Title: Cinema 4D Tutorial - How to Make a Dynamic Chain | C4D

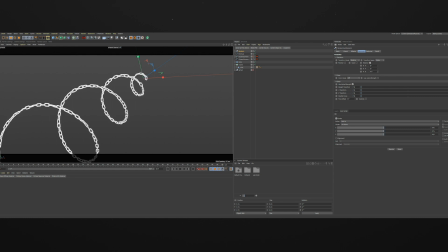24:01 What we're going to do, you can see this very slight change is it's randomizing the rotation of each link. So I'm just going to set that I would say anything underneath like eight degrees.
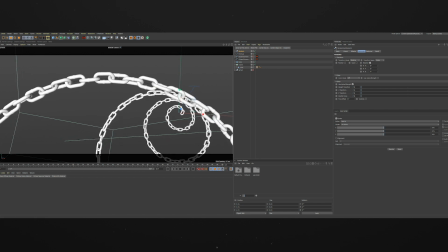24:15 What that'll do is just give you just the slight randomness link to link without getting it so like if you randomize it too much you're going to get these issues where the links are like clipping there.
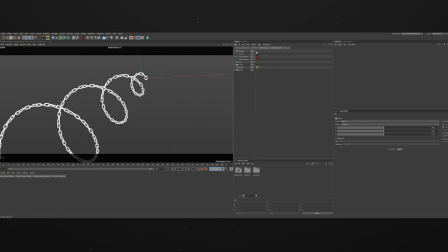24:29 I found like four or five works nice. It just adds a little bit of randomness to it so that these chains you can just see me toggling them on and off. It just gives it a little bit more of an organic feel and you're going to feel that a lot more when we start to play with the offset because all
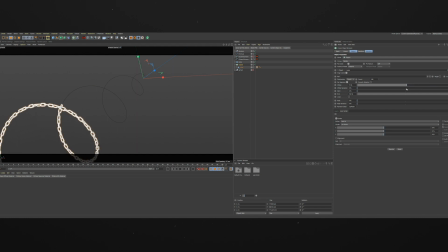24:45 of those links are going to also be rotating around in their orientation as they go around the helix. So it's going to give it that organic dynamic kind of look without us having to deal with dynamics because you know dynamics with
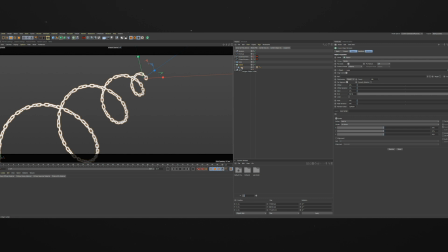25:01 even 150 chain links looking at all the polygons on one link it will start to get pretty heavy pretty quickly. The next thing we want to do here is just kind of break up the uniformity of this helix.
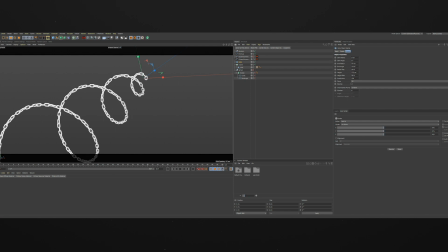25:15 So what I'm going to do is take the helix, and if I look at my subdivisions, it's defaulted to 100, so it gives us this really nice round helix. But if I drop that down to like 5, you can see it's really jagged. So what I like to do is just give it
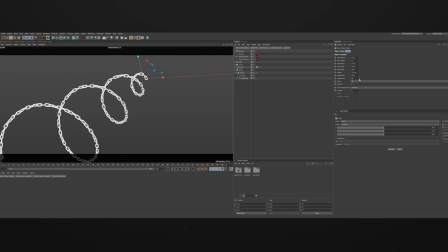25:33 some some subdivision but nowhere near what it starts out as and as soon as you start to drop that down you start to get a little bit more of this frenetic kind of shape to it and it looks a lot less organic and
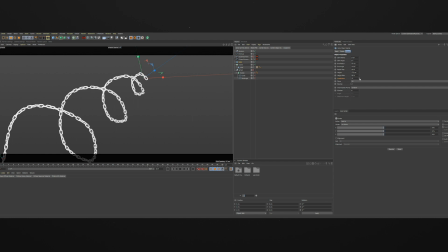25:51 so if we look at a subdivision of like maybe like 15 again we're switching back to our cloner constantly playing with the offset to get an idea of how this is going to animate in.
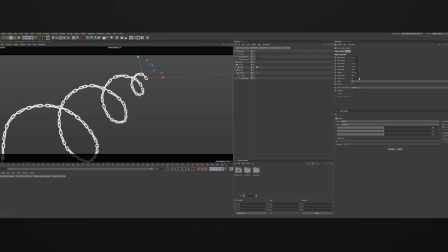26:02 Might be a little too jagged. So if we increase that a little bit more, maybe like 20, and we're back to our offset. Yeah, it just breaks up those like perfect organic swoops in the helix.
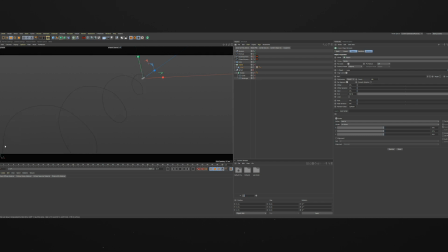26:18 And you know, if you scale this all the way down, or even if you hide your cloner, you could see how that's a little bit more organic, a little bit more natural. So what we're going to do is leave the cloner on and there we go.
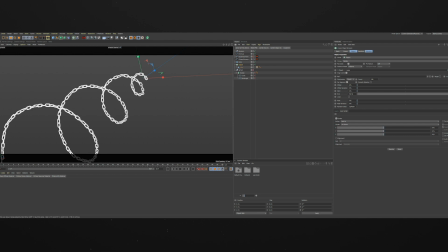26:37 The last thing that I might want to do is look at this link right here. I don't like how that's like curling in. I kind of want that more straightened out. So let's play with our helix angle first. If we change that to play with the start angle,
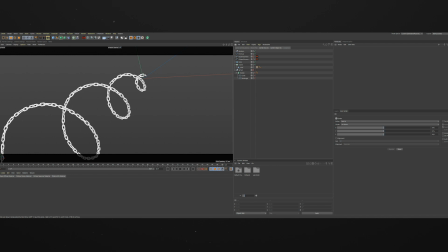26:54 kind of loop that in a way that, you know, this is where our shot is ending. so that that could be pointed there the other thing we could do is we can make this editable editable we would save our helix down into our setup file into our setup null and then we could play with the points and kind of rotate those but i'm liking how this is looking there
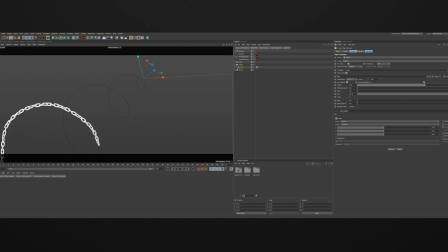27:15 we go now the last thing we'll do is we'll start at the beginning of our shot which is a 90 frame shot we're gonna go we're gonna bring our offset what I like to do is just have it on just coming on so it's we're not in a completely blank screen it's maybe
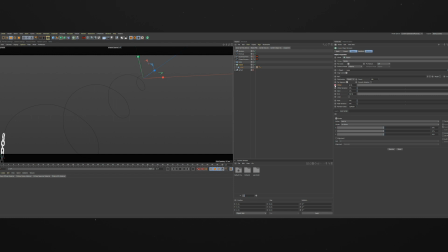27:35 like there 94 we're gonna set a keyframe for that we're gonna jump to the end of our animation bring that offset all the way down to zero set a keyframe there and with shift f3 we'll bring up our timeline we'll twirl these down this curve is defaulted to an easy ease and I
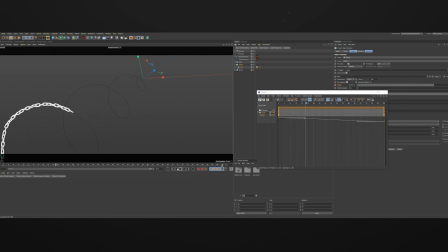27:54 don't like how that looks because it slowly starts slowly ramps to finish so what I'm gonna do is actually just grab the offset and go right here to linear and I just want a linear move movement so my animation is starting as soon as the shot starts and ends as the shot ends
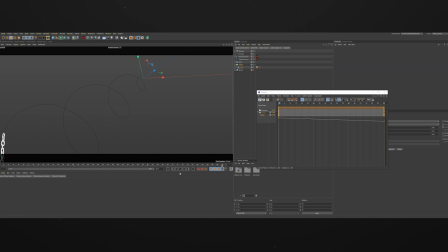28:11 and it looks like we're capturing something naturally in motion and that's gonna loop and then what we could do from there is we could go ahead and animate our cameras if we wanted to do anything with that maybe um
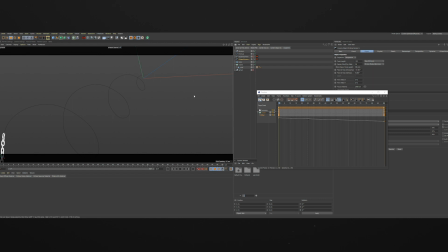28:28 maybe i want the camera to just kind of do a slider or a dolly move from left to right a fun way to do that is if i create a new null if i create a new null here and rotate it
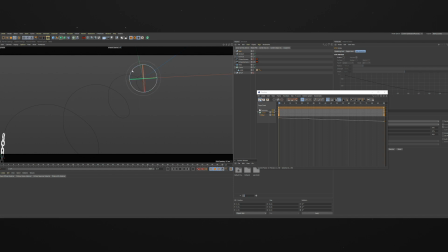28:50 roughly like that what i'm just trying to do is get it roughly uh parallel to the shot itself you can rename this camera null this is just a quick camera rig i'm
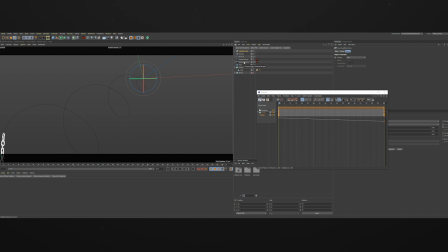29:06 building and there's a lot cleaner ways to do it but this is just for the purposes of this tutorial it gives you an idea what i could do is drop this uh camera right into the camera null and now my camera is uh the movements are driven
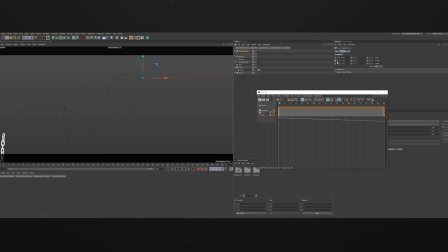29:19 um they're driven by this camera null so So since I just want to move it along this plane, what I could do is go, you know, we're at the start here. What I'm going to do is set my X. I'm going to go to the end, the
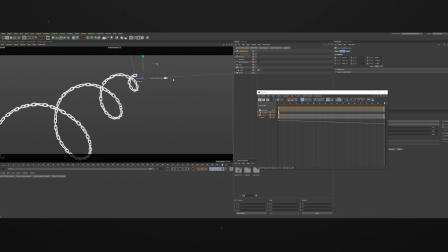29:41 opposite direction there maybe. Just kind of frame it up where we want it. Set that X again. Twirl down my position. Grab that and hit linear. now we have this nice little camera very subtle camera movement as we go since
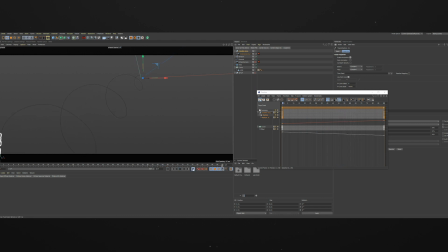30:00 we're going to ultimately make this kind of look like a slow motion it might be something where we move the camera quite a bit so that it's not so subtle once the slow-mo starts we'll just overwrite that and it should follow that linear path but just
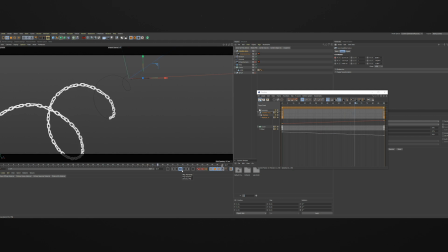30:17 making sure there we go a nice movement there and what we'll do is just hide that by toggling that switch off and there you go now we have our chain rigged up and basically
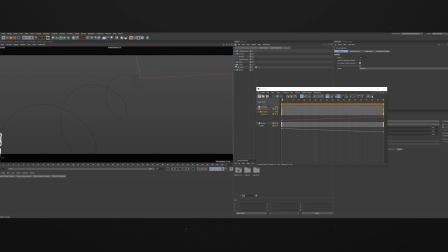30:36 what all I did with my scene is I then took my cloner let's get rid of this and